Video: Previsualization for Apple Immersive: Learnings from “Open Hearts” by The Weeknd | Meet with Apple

Well, a previs, or a previsualization, or an animatic, is a CG animated video that represents the final film.
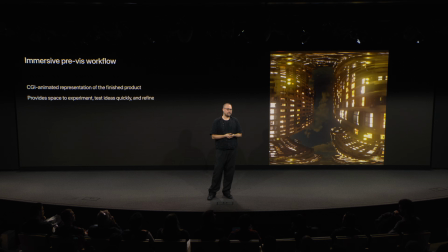It's like a modern version of a storyboard. Ultimately, it gives you a space to experiment, test ideas, and refine your vision.
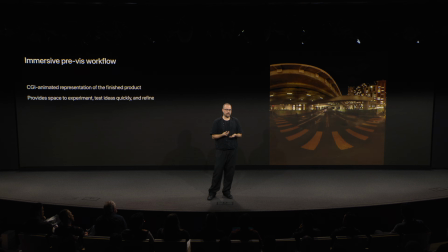And I mean, of course, a storyboard is sometimes enough when planning a traditional film. And of course, you don't always even need a storyboard.
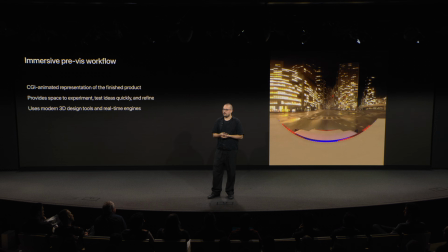But thanks to the modern tools we have now,
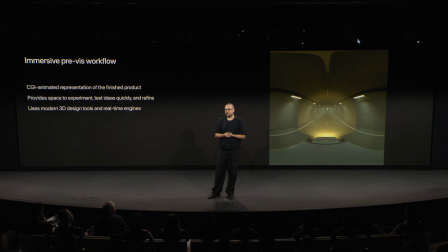we have programs like Blender or Unreal Engine available to create CG pre-visualizations if you make films that really, really need specific planning. I especially like Blender since it's open source and easy to use.
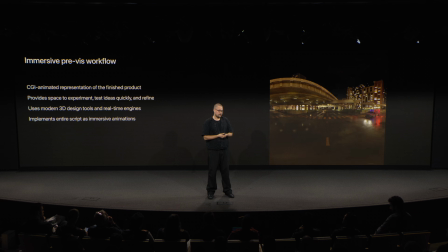It basically allows you to turn your entire script into a set of immersive animations. To get going, you first need, well, you need a team.
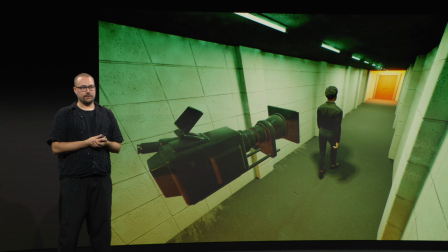I chose to collaborate with one previous artist called Nick Turner. And together, only me and Nick, we did the whole previous together. Nick had created some custom camera rigs in Unreal Engine, and using this custom set of camera blueprints,
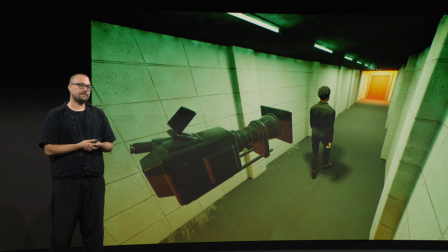we had an access to virtual camera in the CG space, allowing us to frame scenes however we wanted.
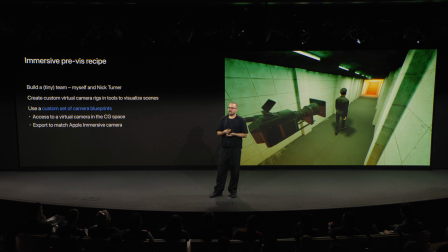And then we were able to export stereoscopic versions of the animation. Every frame was exported simultaneously for a slightly different perspective to match the Apple immersive camera. And after rendering I could view them in Apple Vision Pro to see how they actually looked like.
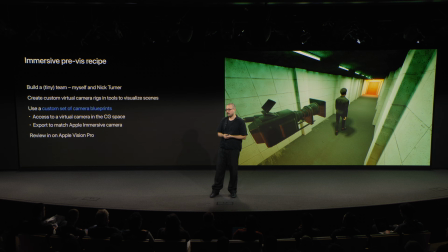This workflow allowed me to test all my ideas quickly and affordably and I'm really happy that we did it to be honest.
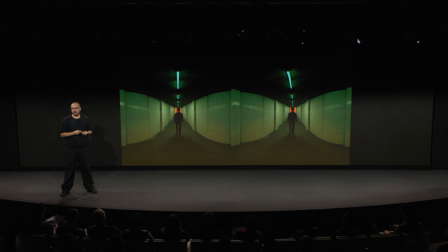So here for example you can see one of our stereoscopic previous
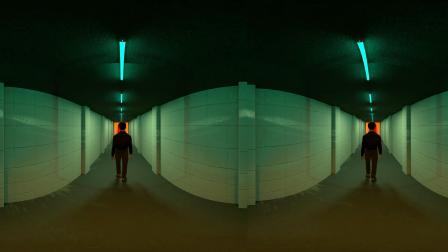exports rendered for APMP playback where the weekend is walking through a corridor.
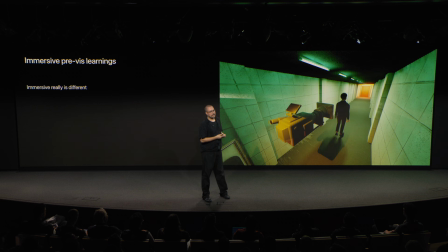And when you start rendering immersive prevacies you quickly realize what works differently in immersive compared to the traditional filmmaking. Since the viewer is watching a 180 degrees half a sphere around them, you can't cheat the way you can in classic filmmaking.
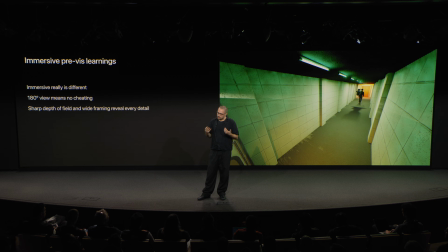Everything is visible and fully sharp and the depth of field is super sharp and there's basically no depth of field, that's how I feel it, and the the wide framing reveals every single detail. And you begin to understand how precise and detailed you really have to be.
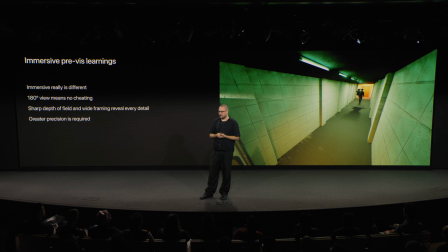You also learn how close objects are allowed to come to your camera and how uncomfortable it gets when something actually gets too close.
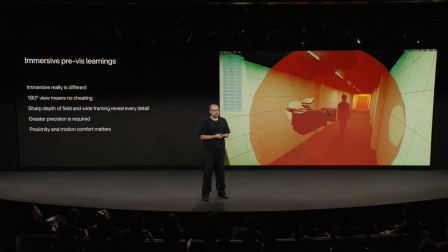So the great thing about our previous was that we added this red sphere around our
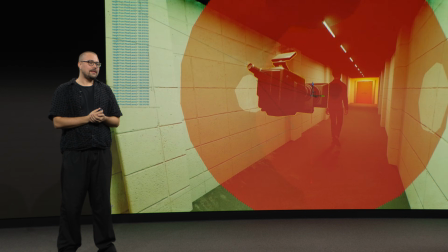camera and it defined the minimum distance of comfortable proximity,
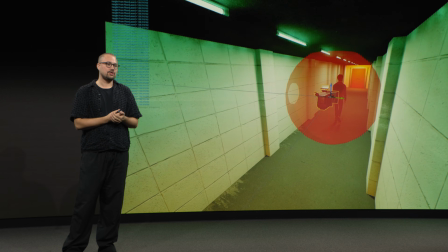meaning that it basically showed me what was too close.
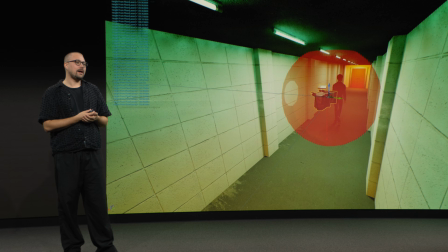And I could easily turn it on and off to check if my ideal framing was feeling comfortable in Apple Vision Pro.
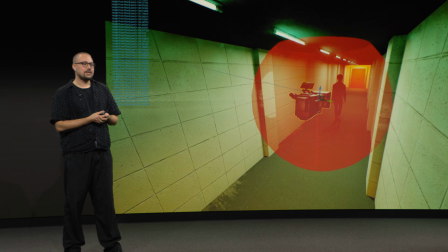So basically this allowed me to quickly check if things were technically okay or not.
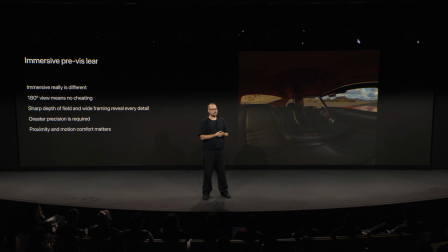Or, for example, I was thinking at some point that I would be showing the weekend sitting in a sports car, but after running the previous tests I realized that in immersive it feels more natural when you can feel like a larger size of space around you,
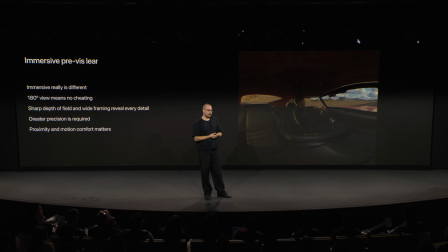and that tight sports car, well it just felt small. It made me feel claustrophobic almost.
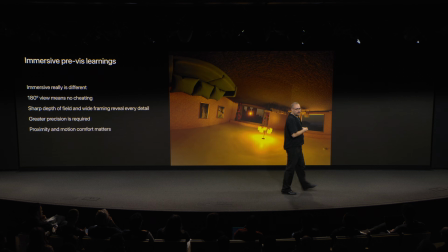And okay, so this one is crazy. I tried rotating, 180 degrees, rolling camera move.
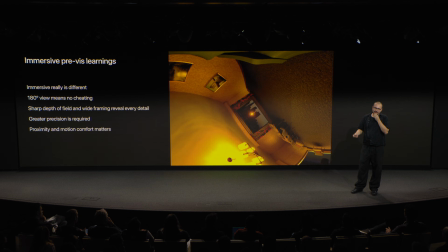But when I previewed the render, I honestly fell almost, like almost fell off my chair.
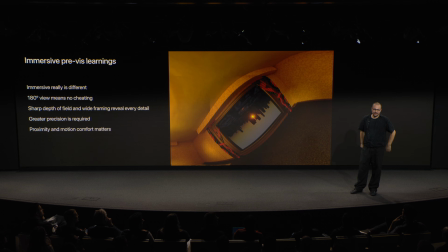So if you want, try that once in your life. I guess everything should be tried once, but it's not the most pleasant experience.
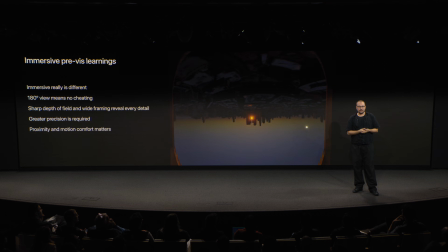But yeah, I mean, as we kept testing, I also start to learn what actually works in immersive. So let's look at some of these examples. For example,
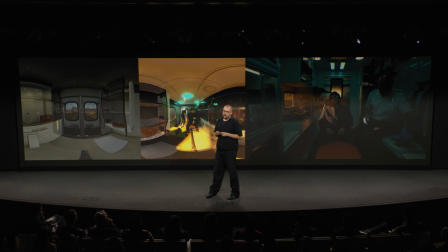I learned that the room-like space in the back of an ambulance actually works really well in the immersive format as it gives you like a sense of space, big enough space bigger than the sports car.